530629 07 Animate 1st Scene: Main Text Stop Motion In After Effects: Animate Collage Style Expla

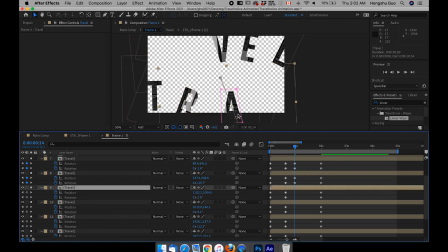(8:13)
rotate in the opposite direction for the A move it closer to the R and then rotate this way and the v can come here rotate
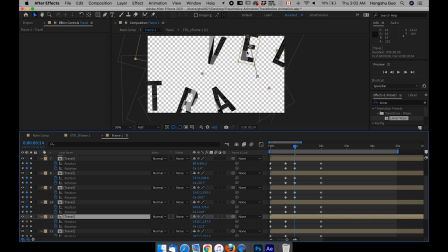(8:31)
this way and the e can go here and rotate opposite way so every time i want to change the value of rotation i want the
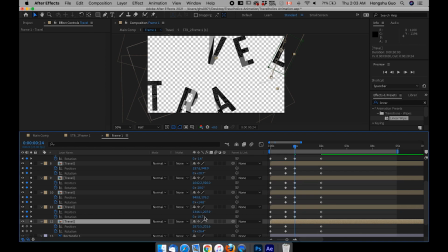(8:46)
new value to be the opposite side of the old value if it's negative something from the start at this point before, the next time when it rotates, I want a positive value, just to make it more dramatic. I don't want like two positive values together. It's going to be kind of boring.
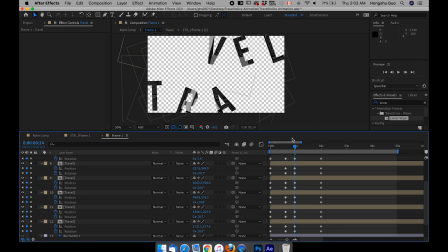(9:04)
I just want to, you know, make it more fun. So at this point, we can change the letter to here, and then change it maybe to 20 and
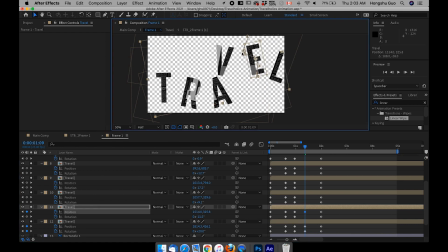(9:25)
this one you can even see the path of the animation right 20 and then the v can go here
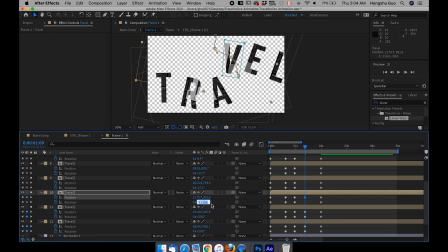(9:39)
it's plus 9 just now i can make it minus 20 and then this one go this side 25 the
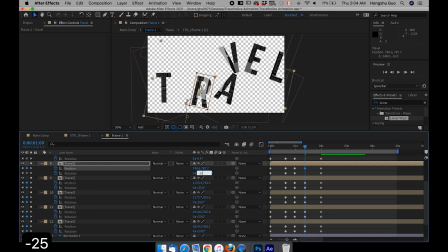(9:56)
r can go here minus 25 and the t can go here I can do like 10 maybe and before they settle in place I also want the letter to
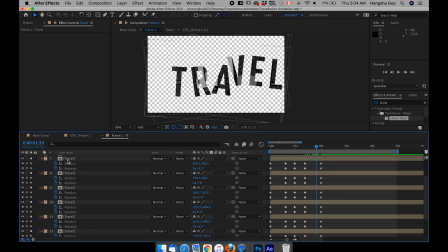(10:13)
go over like an overshoot before they settle in their final state i want the letter to kind of go over to the top like say this t i want to go
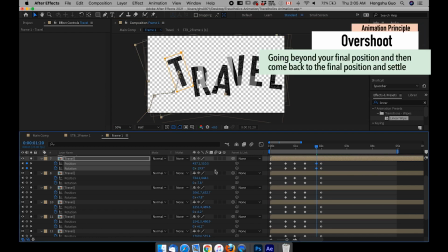(10:23)
over and then maybe rotate a little bit and then come down this is called a overshoot in animation whenever something animates
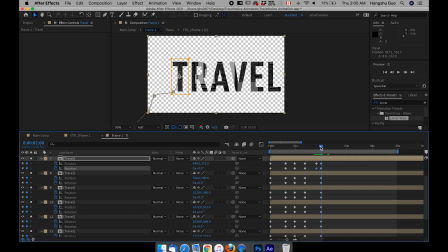(10:34)
when it reaches the final state it doesn't just rest right away sometimes it goes over and then reconceal recoil back to its final position. So I want to have this R to go up, and then rotate like this,
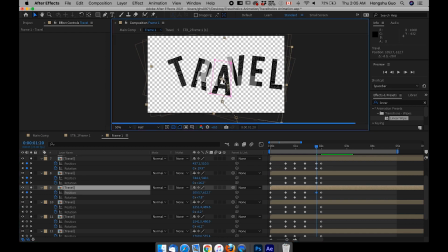(10:50)
and then the A to go up, change the rotation, the V, the V should go down, and
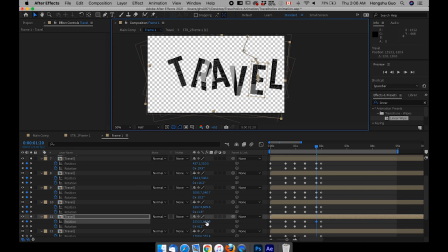(11:08)
then put a little rotation over there, the e can go down let's put like a negative nine and then the last one this
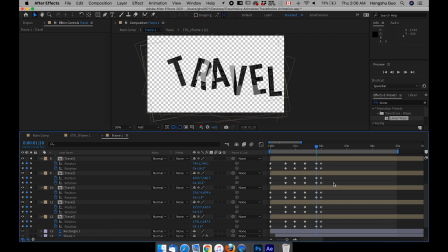(11:22)
can go down this can go down like this all right so let's hit r here and then we can see let's see the animation first
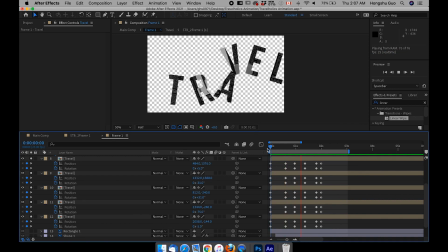(11:38)
it's too slow and it's got all the in between frames which what we don't want
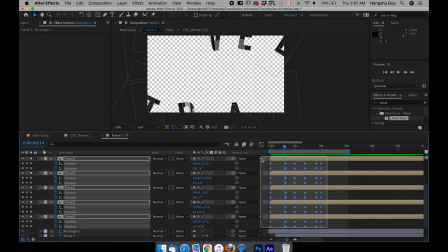(11:43)
so what we need to do is select all the keyframe here and then right click
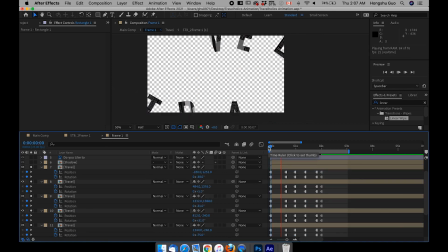(11:49)
toggle hold keyframes let's preview it again now it looks much better it goes like this like this like this i
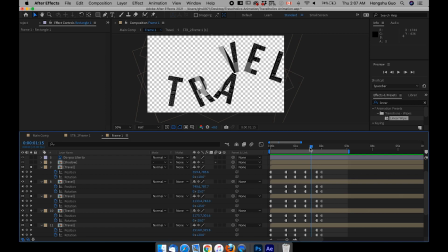(12:05)
feel like we're missing one in between animation From this state to this state It's kind of like the movement is too much So I think we need to add something in between over here